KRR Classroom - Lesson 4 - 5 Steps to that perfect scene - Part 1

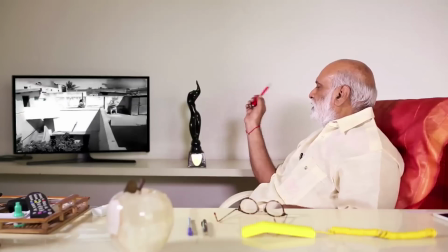[4:27]
క్లియర్గా అబ్జర్వ్ చేయండి, అమ్మాయిని నడుచొస్తున్నప్పుడు కంప్లీట్ సైలెన్స్ ఉంది, బ్యాక్గ్రౌండ్ స్కోర్ కూడా లేదు. ఎందుకంటే ఆడియన్స్ ఎందుకు సైలెంట్గా ఇంత లెంతీ షాట్ పెట్టారు, బ్యాక్గ్రౌండ్ స్కోర్ కూడా ఎందుకు లేదు అని ఆలోచిస్తూ ఉంటారు.
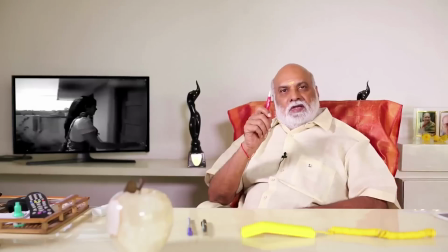[4:43]
ఆ అమ్మాయి ఒకవేళ ఒక లవర్ని కలవటానికి వెళ్తామని తెలిస్తే హ్యాపీ మ్యూజిక్ వేయచ్చు,
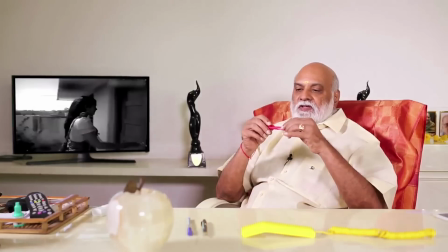[4:49]
లేకపోతే ఎవరైనా బ్లాక్మెయిల్ చేస్తే ఒక సీరియస్ విషయం తేల్చుకోవటానికి వెళ్తామని తెలిస్తే టెన్షన్ మ్యూజిక్ వేయచ్చు.
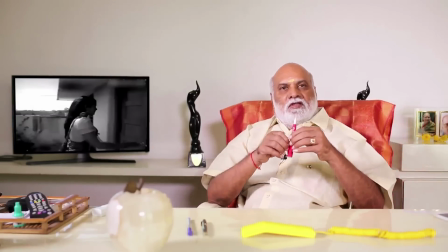[4:57]
కానీ ఆ అమ్మాయి ఎక్కడికి వెళుతుందో ఎందుకు వెళుతుందో ఆడియన్స్ తెలియదు, అందుకనే పైగా సైలెంట్గా ఉంది.
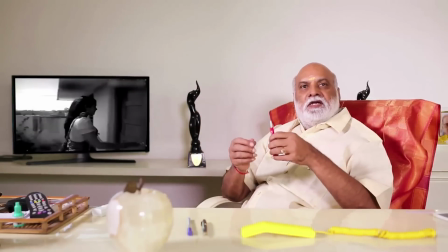[5:05]
ఆడియన్స్ కూడా డైరెక్టర్ని ఫాలో అవుతారు, ఏం జరగబోతోందా అని ఇంట్రెస్టింగ్గా చూస్తారు. ఇందాక చెప్పినట్టు కింద వాళ్ళు రాజయ్య పైన ఉంటాడని చెప్పగానే ఆ అమ్మాయి డైరెక్ట్గా తలుపు తీసి లోపలికి ఎంటర్ అవ్వచ్చు, కానీ అలా ఎందుకు చేయలేదో ఇక్కడి నుంచి జాగ్రత్తగా అబ్జర్వ్ చేయండి.
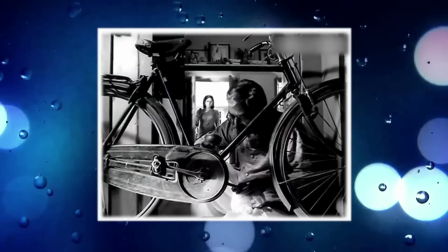[5:26] రాజయ్య గారు మీరేనా?
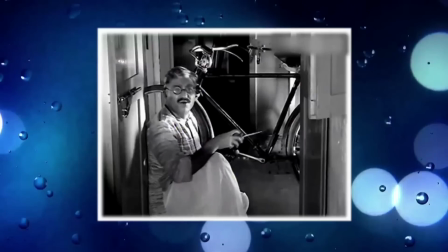[5:30] అవునమ్మా.
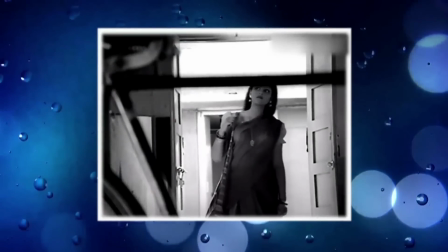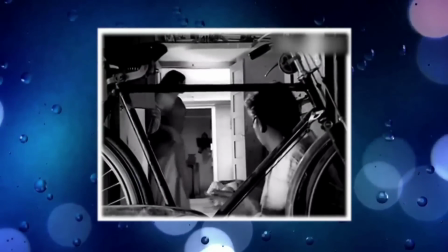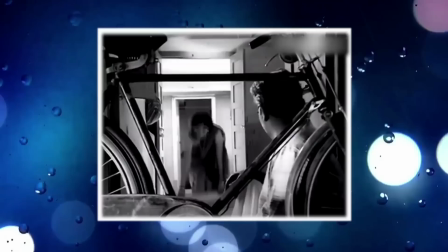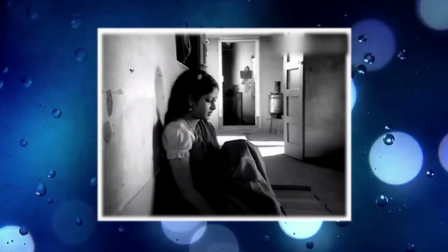[5:49] ఎవరమ్మా నువ్వు? నేను చాలా దాహంగా ఉంది, మంచినీళ్ళు కావాలి.
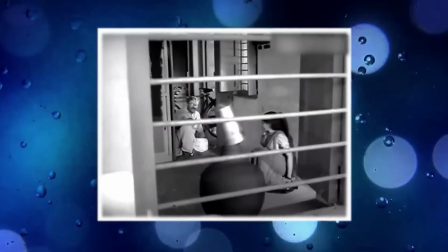[5:56] నేను తీసుకుంటానండి.
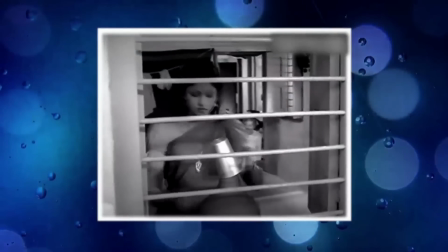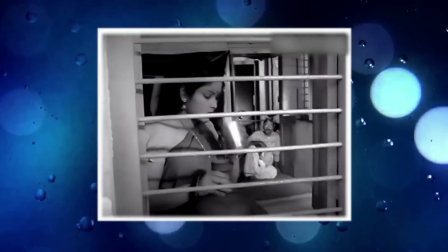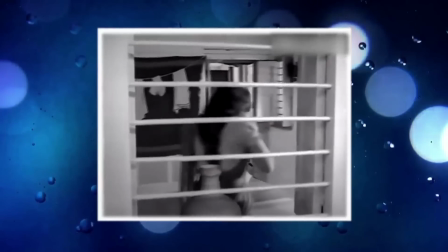వచ్చిన అమ్మాయి డైరెక్ట్గా టాపిక్ ఓపెన్ చేయకుండా ఒక తెలియని వ్యక్తి ఇంటికి వచ్చి సొంతిల్లాగా గోడకు సంచి తగిలిచ్చి
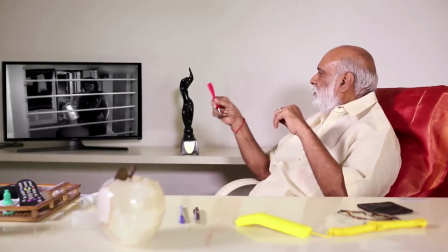[6:27]
చాప వేసుకుని కూర్చుని మళ్ళీ దాహం అని చెప్పి లేచి వెళ్ళి మంచినీళ్ళు తాగొచ్చి మళ్ళీ కూర్చుంటుంది. దీని మూలాన ఆడియన్స్కి ఏం జరగబోతోంది, ఏం చెప్పబోతోంది అనే ఇంట్రెస్ట్ డబుల్ అవుతుంది. అసలు టాపిక్ ఎలా ఓపెన్ చేస్తుందో చూద్దాం.
అమ్మా, మా అమ్మాయి కోసం వచ్చావా?
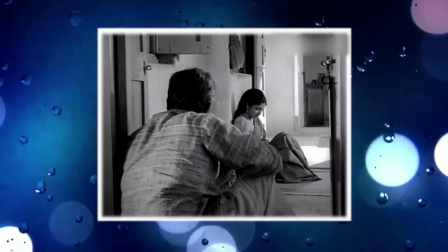[6:50] లేదండి, మీకోసం వచ్చాను. మీ సహాయం కావాలి.
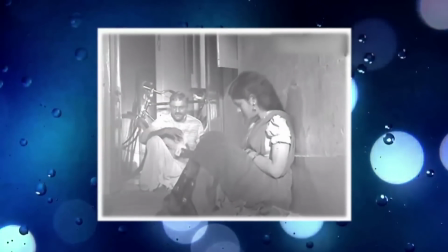[6:55] నా సహాయమా? నేను మరొకరికి సాయం చేయగల స్థితిలో ఉన్నానా?
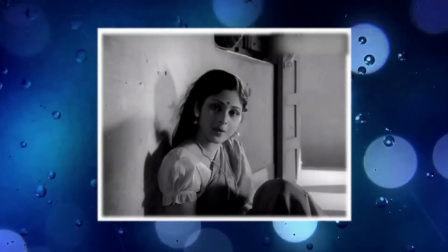[7:02] అలా అనకండి, మీరు తప్పకుండా నాకు సహాయం చేయగలరు. చేయగలనా?
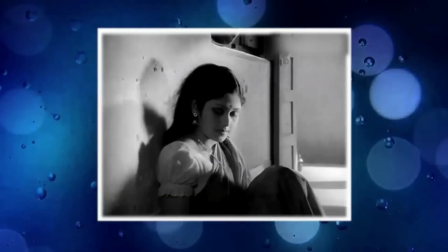[7:08] అయితే చెప్పమ్మా, చేస్తాను. మాట తప్పరుగా? తప్పను గాని.
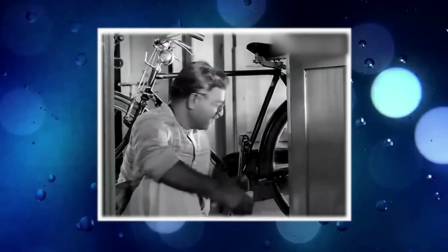[7:14] అసలు విషయం ఏమిటో చెప్పమ్మా.
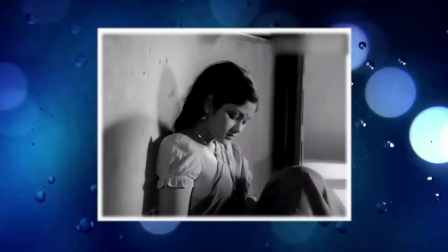[7:18] మీరు నన్ను పెళ్లి చేసుకోవాలి.
చెప్పాల్సింది చెప్పింది. ఆడియన్స్కు ఉన్న సస్పెన్స్ తొలగిపోయింది. ఇప్పుడు ఒకసారి ఫస్ట్ క్లాస్లో మనం క్రియేటివిటీ గురించి డిస్కస్ చేసాం. అంటే తీయబోయే సీన్ని ముందే మైండ్లో దృశ్యంగా ఊహించాలని. ఈ సీన్లో ఇప్పటి వరకు చూసిన షార్ట్స్ అన్నీ ఒకసారి కళ్ళు మూసుకొని మైండ్లో దృశ్యంగా ఊహించి చూద్దాం.
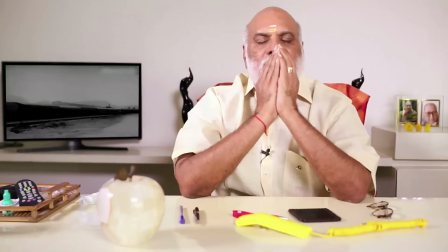[7:52]
ఆ అమ్మాయి రైల్వే ట్రాక్ పక్క నుంచి నడుస్తున్నట్టు చూపించాం. కింద వేరే ఊరి నుంచి వచ్చినట్టు వరంగల్ అని సబ్టైటిల్ వేసాం.
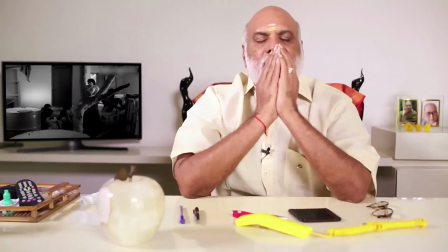[8:01]
అక్కడ పనిచేస్తున్న వాళ్ళని రాజయ్య గారు ఇల్లు ఎక్కడని అడిగింది.
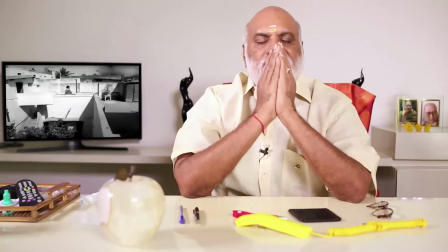[8:06]
పైన ఉంటారని చెప్పారు. సైలెంట్గా బ్యాక్గ్రౌండ్ స్కోర్ లేకుండా మెట్లన్నీ ఎక్కి
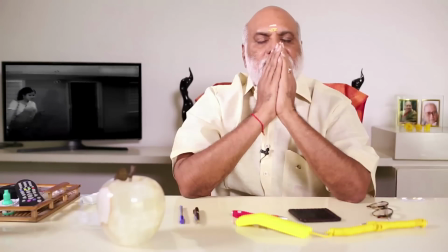[8:15]
డిలేడ్ షార్ట్స్తో తలుపు వరకు వచ్చినట్టు చూపించాం.
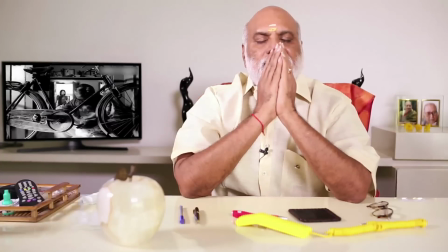[8:19]
ఆ తర్వాత తలుపు తీసుకుని లోపలికి వచ్చి
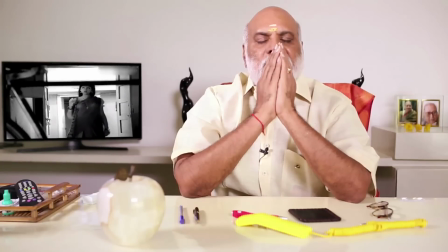[8:23]
తెలియని వ్యక్తి ఇంట్లోకి సొంతలాగా ఎంటర్ అయ్యి తన బ్యాగ్ గోడకు తగిలించి
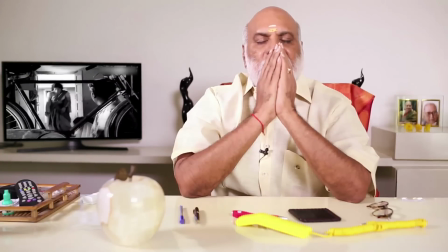[8:32]
అక్కడున్న చాప వేసుకుని దాని మీద కూర్చుని ఆ తర్వాత
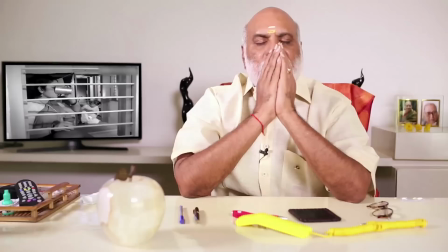[8:38]
దాహం అంటూ వెళ్ళి మంచినీళ్ళు తాగొచ్చి కూర్చుంది. ఆ తర్వాత మీరు నాకు సహాయం చేయాలని అడిగింది.
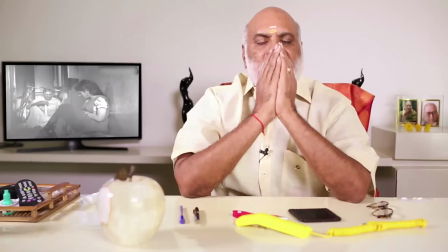[8:46]
నేను నీకు సహాయం చేయగలనా అన్న ప్రశ్నకి
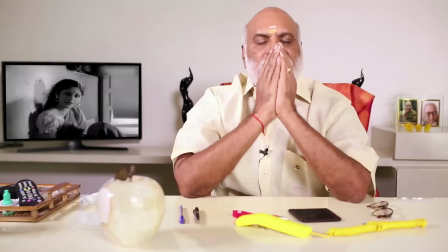[8:50]
తప్పకుండా మీరే చేయాలి అని చెప్పి చెప్పాల్సిన విషయం చెప్పేసింది. అమ్మాయి పెళ్లి చేసుకోమని అడగగానే ఆయన ఫేస్ మీద హెవీ బ్యాక్గ్రౌండ్ మ్యూజిక్ ఇవ్వకుండా ఫెడల్ రివర్స్లో వెళ్ళిన సౌండ్ ఆయన ఫేస్ మీద పోస్ట్ చేశాం.
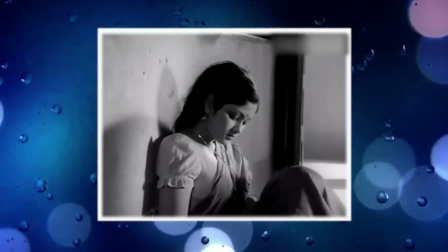[9:07] మీరు నన్ను పెళ్లి చేసుకోవాలి. ఎందుకు?
ఆ అమ్మాయి అడిగిందే వింత క్వశ్చన్, దానికి రియాక్షన్ ఇవ్వటం ఇంకా కష్టం. సీన్ ఓపెన్ చేసినప్పుడు ఆర్టిస్ట్కి యాక్టివిటీ గురించి డిస్కస్ చేద్దాం. ఈ సీన్ ఓపెన్ చేసినప్పుడు ఆ ముసలాయన మంచం మీద పడుకుని విసనకర్త విసుకుంటున్నట్టు ఉండొచ్చు, కుర్చీలో కూర్చుని బుక్కు చదువుకుంటున్నట్టు ఉండొచ్చు, పెళ్లి విషయం చెప్పగానే విసనకర్ర కింద పడిపోయినట్టు బుక్ క్లోజ్ చేసినట్టు కూడా చూపించవచ్చు.
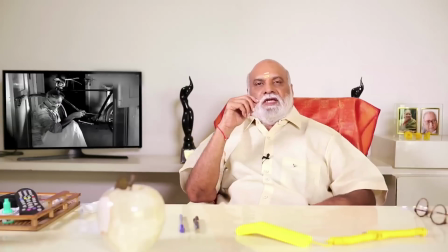[9:47]
కానీ ఇక్కడ సైకిలే ఎందుకు పెట్టామంటే జనరల్గా
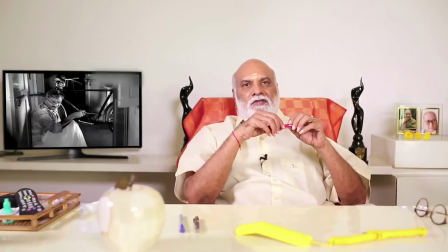[9:53]
ముసలాళ్ళకి పాత వస్తువుల మీద మమకారం ఎక్కువ ఉంటుంది. వాడినా వాడకపోయినా రెండు రోజులకు ఒకసారి తీసి తుడుస్తూ ఉంటారు. ఇక్కడ ఆడియన్స్ ఈ సైకిల్ పైకి ఎలా వచ్చిందనే ఆలోచన కానీ లాజిక్ కానీ ఆలోచించరు. ఈ ప్రాపర్టీ ద్వారా
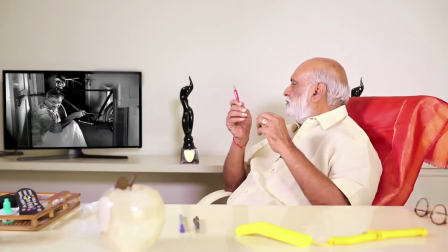[10:10]
ఫెడల్ రివర్స్లో జరగటం అనే సౌండ్ ఆర్టిస్ట్ మీద పోస్ట్ చేయడానికి ఉపయోగపడింది.
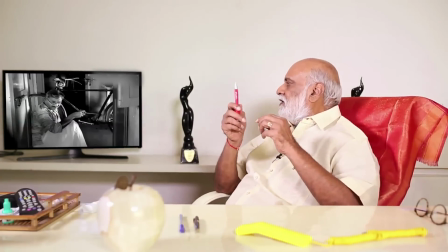[10:16]
ఇలా యాక్టివిటీని సీన్లోకి ఎలా వాడుకోవాలనేది కూడా ఒక సబ్జెక్టు.